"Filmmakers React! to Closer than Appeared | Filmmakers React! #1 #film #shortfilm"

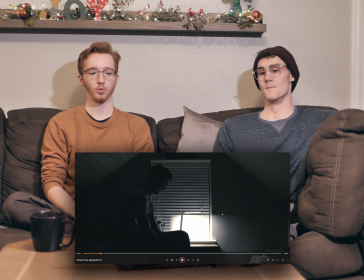4:08 The lamp that you'll see later on motivated most of the lighting, and that was most of the lighting for the whole short. And then we had another really small LED light that we're using right now. That was, shout out. Shout out the light. That was just over in the corner lighting up.
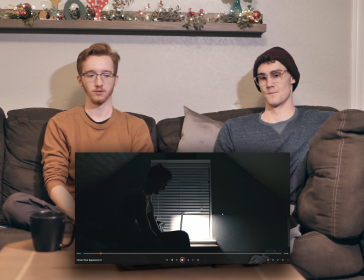4:26 So kind of limited on what we could do, but I think we made it work. So he wakes up, and then it's this.
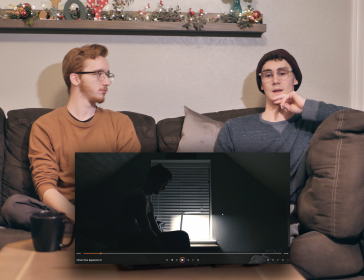4:33 And we really wanted an isolating frame that made him feel small, which was hard to do in such a small space. Right. So anyway. and I think that really I mean again there's very little writing and that went into this but I think that went into a lot of
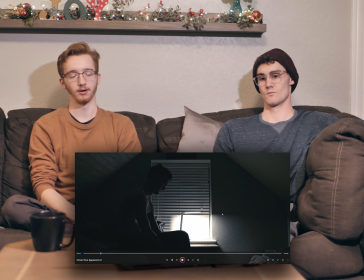4:48 how I physically acted which kind of like the hunching the the looking down I think that was a lot of what we say a lot of
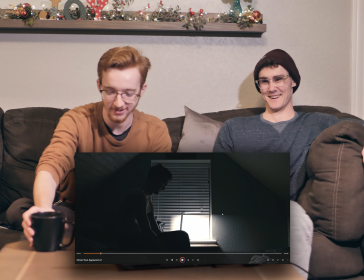4:55 like when we talked about it that's what we kind of decided we were going for very kind of pathetic beaten down um and
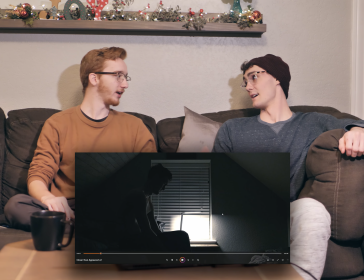5:03 you'll see that later on right it was fun to act kind of I'm sure it was yeah it was it was fun to fun to direct to it because I
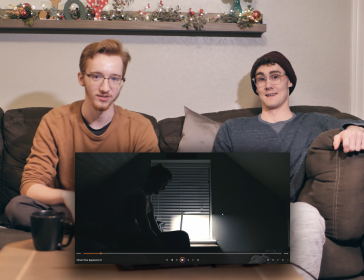5:11 was like
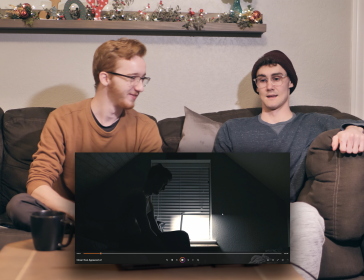5:15 basically you did your thing I did my thing and it came together well that's true
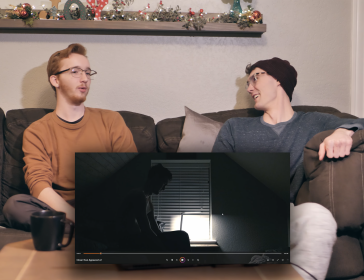5:21 there wasn't really much directing that I did if any I was like just do that one more time but a little better
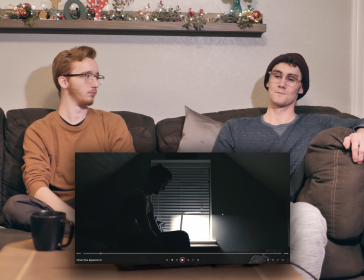5:28 and I provided nothing when it came to any of the cinematography that's not quite true there were like this shot you were like I want to have
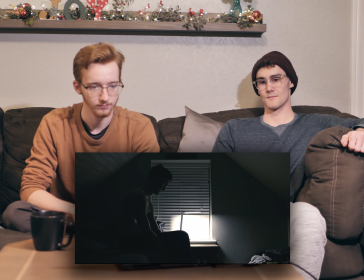5:37 I'd like it there to be a wider shot and I was like well this is wide as we can go. But, but there were, there were some...
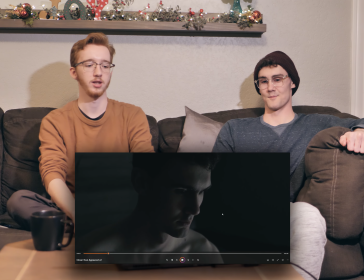5:44 It was collaborative. Yeah, it was collaborative. Deeply collaborative.
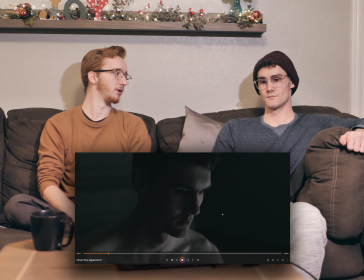I like this shot a lot. In a lot of my work, especially moving forward, I'm influenced a lot by filmmakers like Denis Villeneuve.
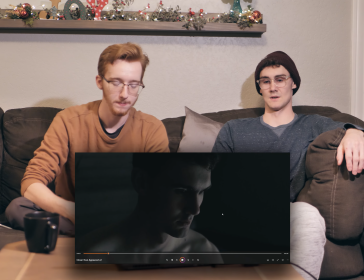6:03 This frame, to me, has a lot of Denis Villeneuve energy. I agree. Yeah, especially like, he likes to do the severe dichotomy of like,
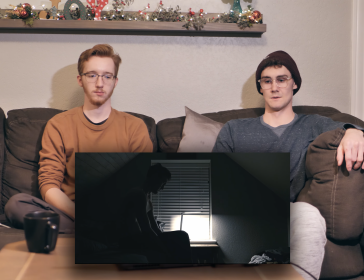6:12 you have the very dark side of the face and then you know kind of the single source lighting yeah yeah
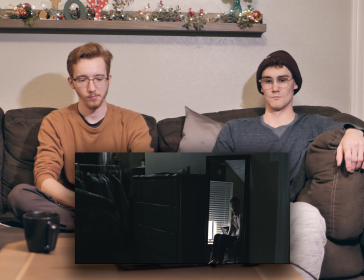6:16 i think it's really good this
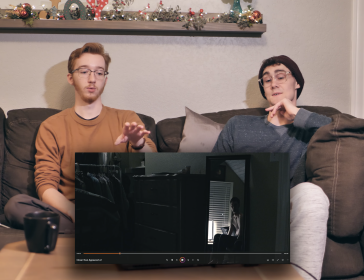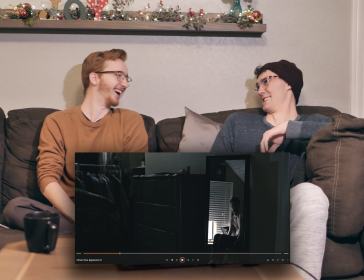6:30 was this was a look this was extremely difficult um right actually it was
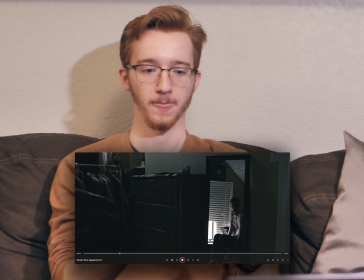6:36 yeah until we figured once we figured out what to do then it was pretty pretty smooth sailing yeah it was one of the set members
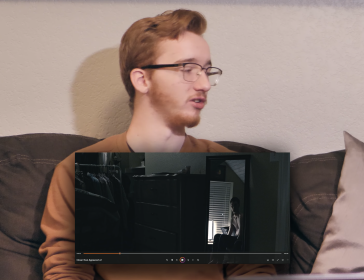6:45 yeah um so so yeah we were we were trying to figure out how to work with the mirror because i wanted it to be an over-the-shoulder shot but so
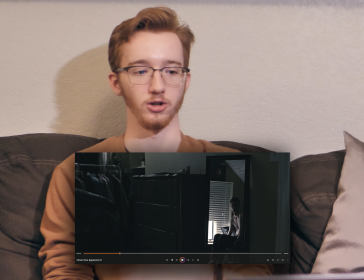6:54 thin yeah it was and to get an over the shoulder shot i would have been in the reflection so we ended up
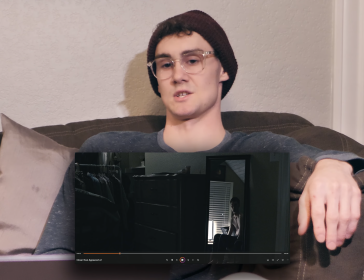7:02 just putting it on sticks on the floor and we also wanted to get the pills in the shot and then the desaturated clothes
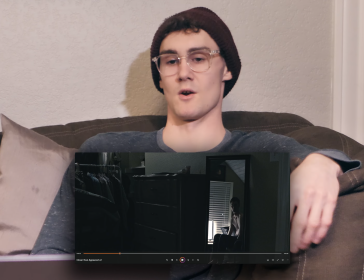7:09 were really good in hindsight too i think that i mean this is probably true of everything just because of a lack of planning but there's a lot of clutteredness to
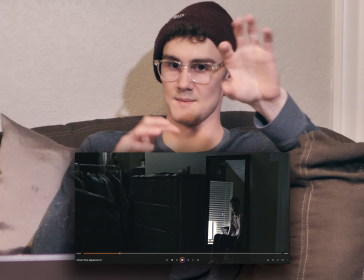7:16 this shot where we would probably have preferred you know for the the fundamental storyline themes if you will to be a little bit more contained
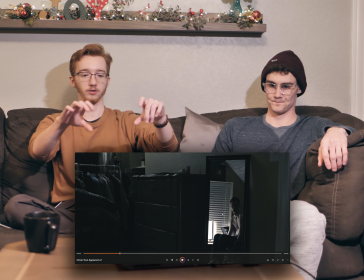7:22 like the mirror and the pills together we're definitely trying to focus on those but with the clothing and then you kind of have the pill in the back
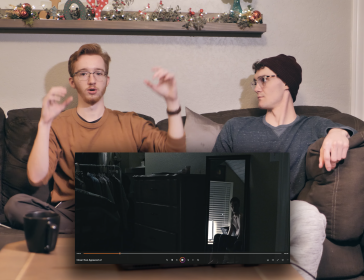7:29 and some extra clutter um it can be a little distracting we did have a closer shot with just the pills and and you but
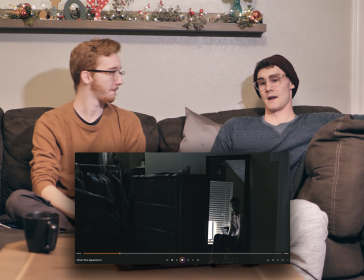7:38 because of the framing um and the position the slant of the mirror it the it was super awkward because the pills were were all the way up here and
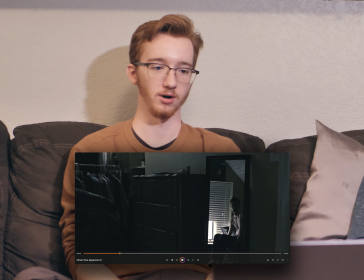7:46 your face was down here right and it was just you were like right yeah so you
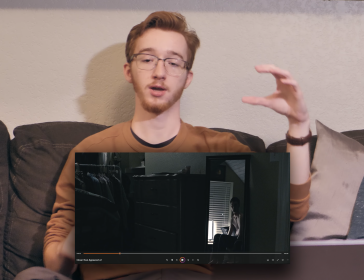7:51 want to talk a little bit about how we had the idea of like the pills above yeah
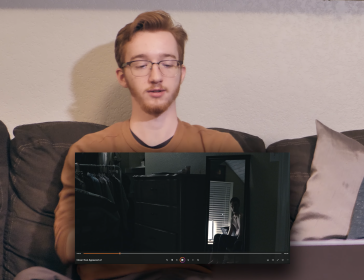7:56 so in in film theory when you're uh when you're trying to imply something as power over someone you generally
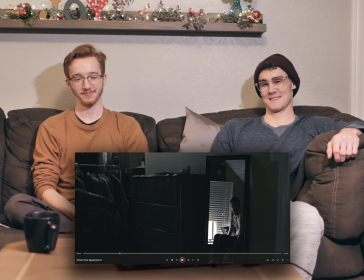8:05 put it above whether that's from the subjective point of view or a more objective
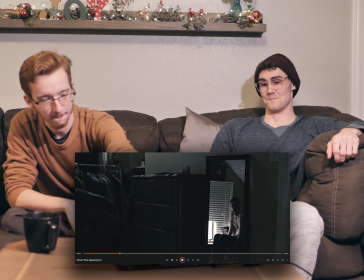8:11 point of view like this so that's kind of what that was a happy accident that
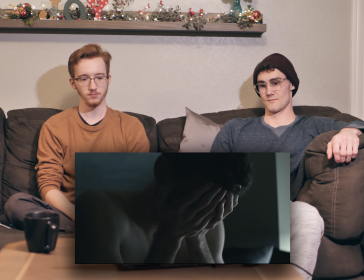8:16 we noticed exactly there were a couple happy accidents that
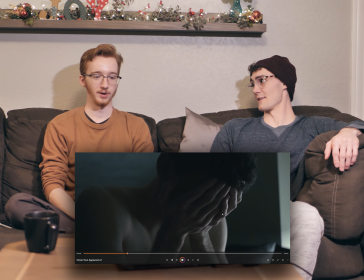8:21 moving forward which we'll point out probably so
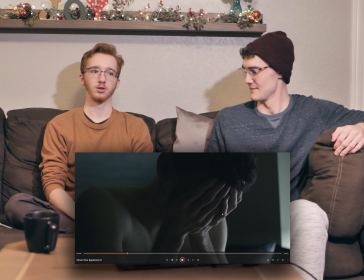8:27 he looks up at the pills we were going for sorry for all the
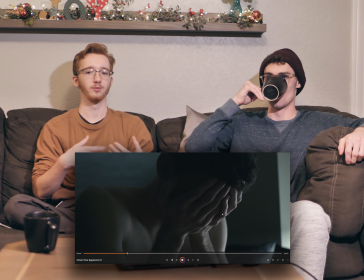8:32 pausing um that's kind of the point but it is the point we were going for a very
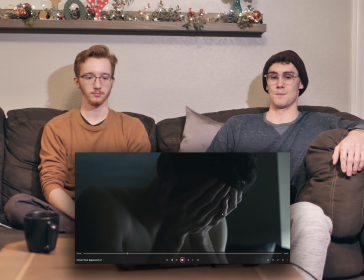8:40 non-linear right well it's not exactly linear so everything happens in order but we cut around and stuff things like that yeah so the progression it doesn't ultimately really matter as to what
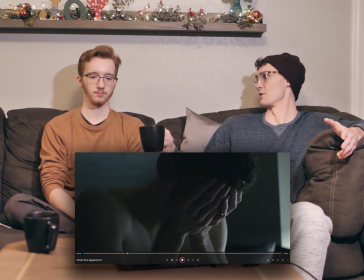8:53 happens when in in between the opening shot and the final shot yeah it's more of a feeling exactly yeah it's like um it's like a progression of someone's experience
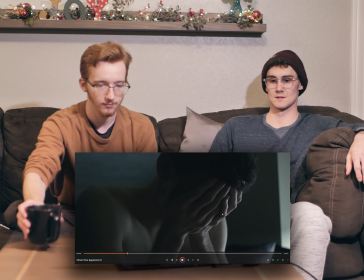9:03 um but it ultimately it's just that final shot and the opening shot are
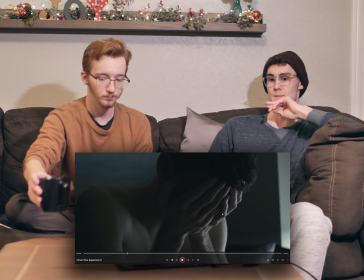9:08 really what matters everything happens in between can be mixed around and muddled yeah yeah okay i like the shot too it kind of reminds me
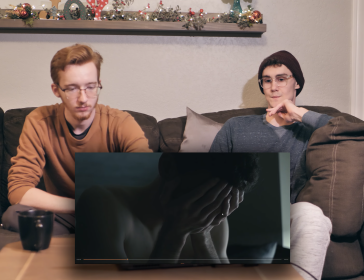9:15 of like the weeping angels it's cool uh remind me of the weeping angels what was that yeah yeah this shot reminds me of kind of like a weeping
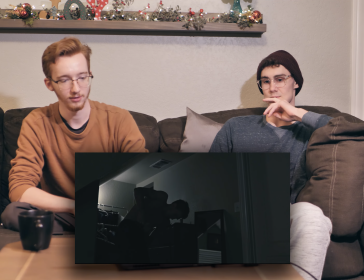9:22 angel oh you're right i thought you were referring to something oh no yeah good shot so
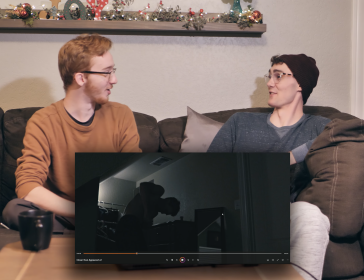9:33 that shot represents him trying to take power over the pills it doesn't work I
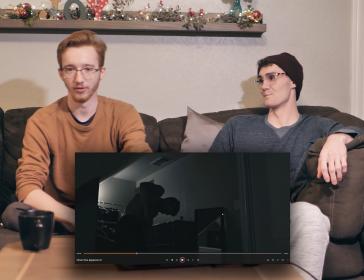9:38 kind of like the juxtaposition between those two like you
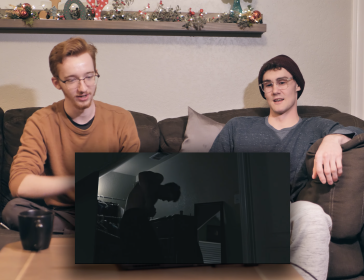9:43 know he he thinks he has power over them and all of a sudden he's struggling with struggling against them I like that's good we were kind of going for
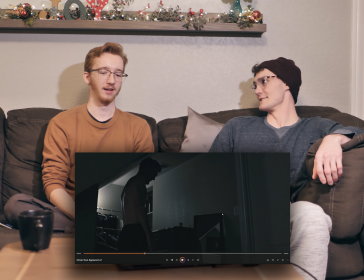9:51 a Joaquin Phoenix Joker type of beat here. That's good. It's so funny. That's such an awkward... The drop is slightly awkward.
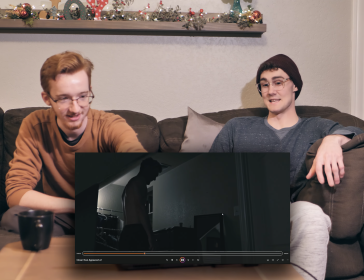10:03 We were running out of time. Yes. And we knew that we wouldn't... If we wanted to finish it in a reasonable time, we'd have to keep going.
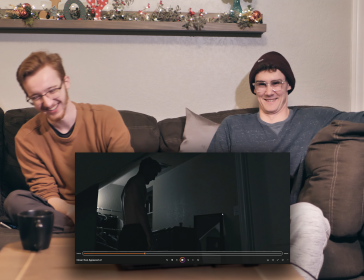10:11 But I do like when you drop it, you hit your head on the...
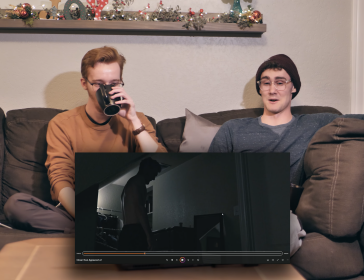10:16 Just slightly. It's just... Introducing that. That'll be touched on later.
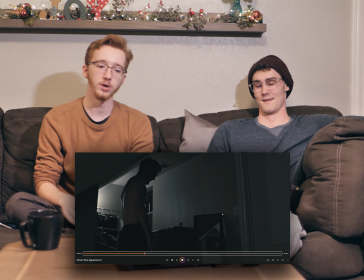10:22 You're so pretentious.
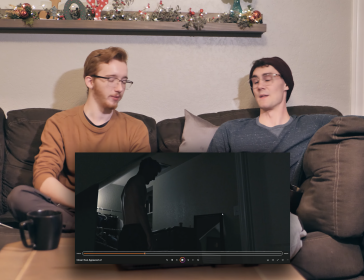10:27 You're exactly right. The drop was extremely awkward. In hindsight, it's probably my least favorite bit of acting here.
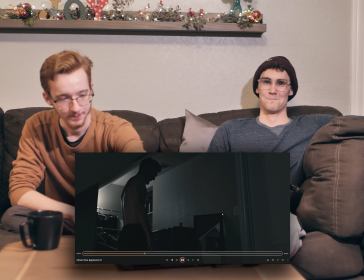10:33 We might have been able to get around it by doing a close-up. We were lazy.
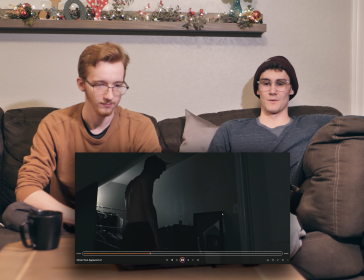10:38 But we just ran out of time. That's a better way to say it. We weren't lazy.
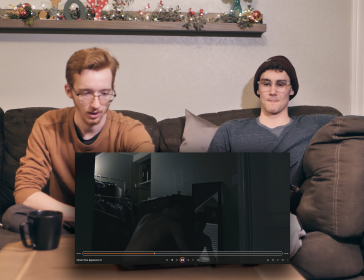10:44 Definitely not.
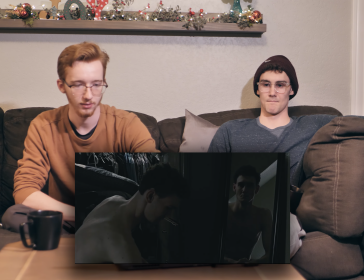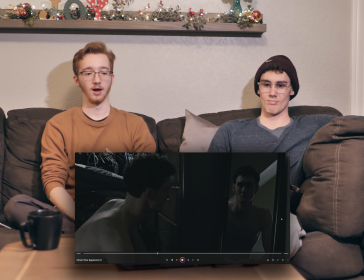10:50 Probably hovered there a little too long. I think it's great.